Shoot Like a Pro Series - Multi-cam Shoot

Hi, I'm Chuck Fishbein, and welcome to Shoot Like a Pro. Whether you're shooting a music video, corporate event, live performance, or a wedding, using more than one camera will no doubt increase the production value of your final product. On many projects, using one camera might be sufficient to cover the action, but as soon as you add a second camera, your final product becomes much more interesting to watch. Using multiple cameras, or multicam for short, does not necessarily require sophisticated gear. In fact, it can usually be done with almost any assortment of cameras, as long as they meet the needs of your production.
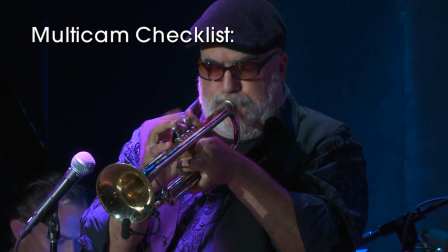0:58 Let's get right into it. When planning a multicam shoot, the first things to consider are the cameras available,
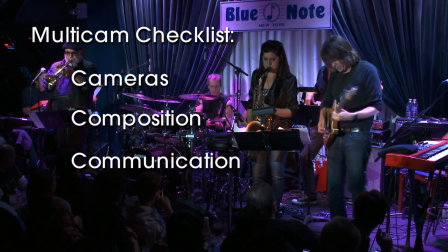1:05 the composition, the communications, and the camera connection. Cameras refers to any camera you can get your hands on. When we do multicam shoots, our principal cameras are often the F3, EX3s, or FS700s mounted on tripods, but other cameras will work fine.
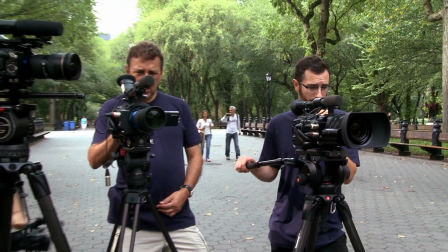1:25 I like to use two or more of the same model for my primary cameras, mainly because I know that I'll have an easier time matching their look in post.
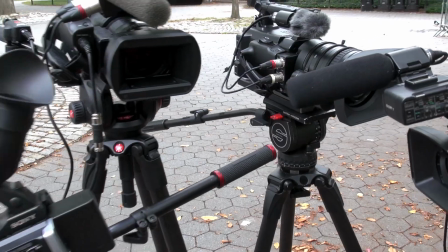1:33 But almost any camera can be used to add an additional angle or effect shot to your finished video.
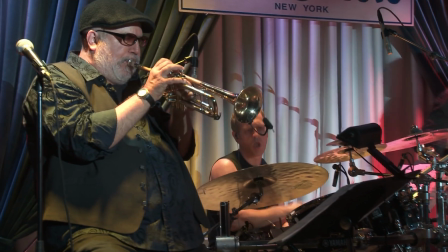1:39 Smaller cameras, such as the NX70 or NX30, have excellent stabilization systems, making them great for handheld or floater shots. Having a small footprint comes in handy when moving around in a tiny club or an active crowd.
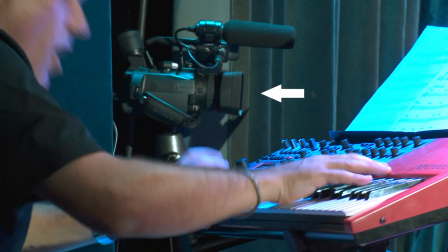1:53 Small cameras also work well covering remote angles.
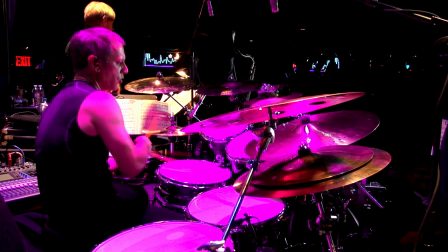1:57 When possible, I'll mount two or more unmanned cameras on stage or in a recording booth to get angles not possible during the performance. Often a drummer is hidden behind a mountain of cymbals, or a speaker is intimidated by a videographer hovering nearby.
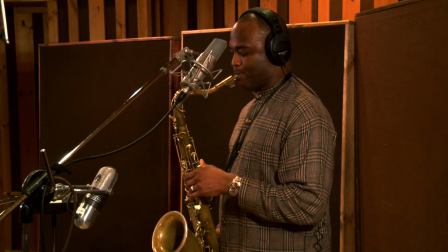2:11 In these situations, a small, isolated camera is the perfect remedy to capture their performance. Just make sure that the camera you're using has media with sufficient recording capacity, a long-life battery, or an AC connection, since you may not be able to make any camera changes during the performance.
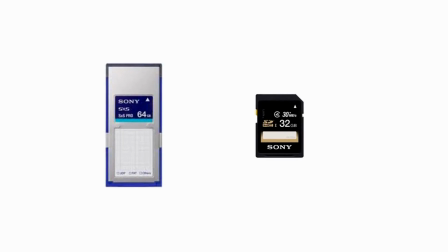2:29 Both S/S cards and the smaller SD cards are available in capacities up to 64 gigabytes. Composition covers the most basic need, getting full access to your subject. Now I know this sounds rather basic, but I've been in too many situations where I thought I had a clear shot of my talent on stage, and then, at the last minute, something changes. So a little forethought and preparation will save you a whole lot of headaches at showtime. Getting a clear shot isn't my only concern. I also want to get great looking footage.
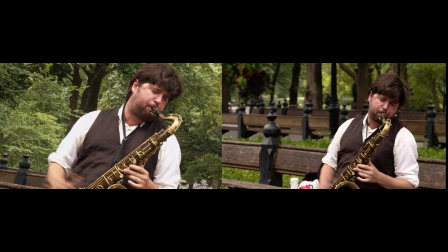3:05 Having two shooters with similar angles will be a bore to watch,
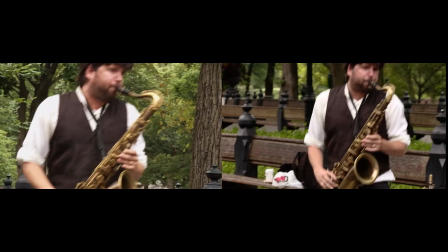3:09 so I need to think of how I want my final edit to look long before the cameras begin to roll. If you're only using two cameras, the most basic setup is to use one camera as a wide shot and the second camera for close-ups.
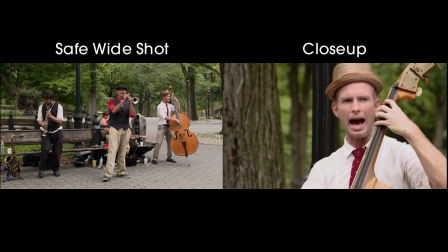3:22 If both shooters are going for the big close-up, there's bound to be a few moments that neither camera will be in the right place at the right time.
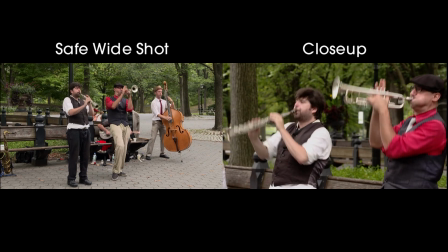3:29 Having a safe, wide shot to come back to allows the second shooter time to find a new angle, compose, and focus their shot.
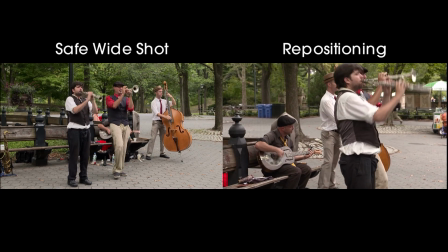3:38 Even if I'm using 7 or 8 cameras, I will still designate one camera as the wide shot,
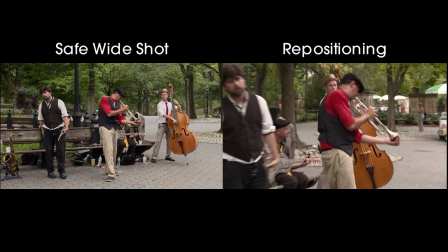3:43 just in case something was missed by all of the other cameras, like a sax solo that no one was prepared for.
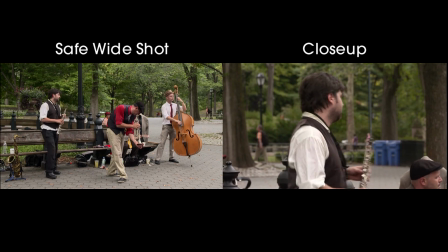3:49 The wide shot is insurance, and it will cover you until your other cameras are repositioned.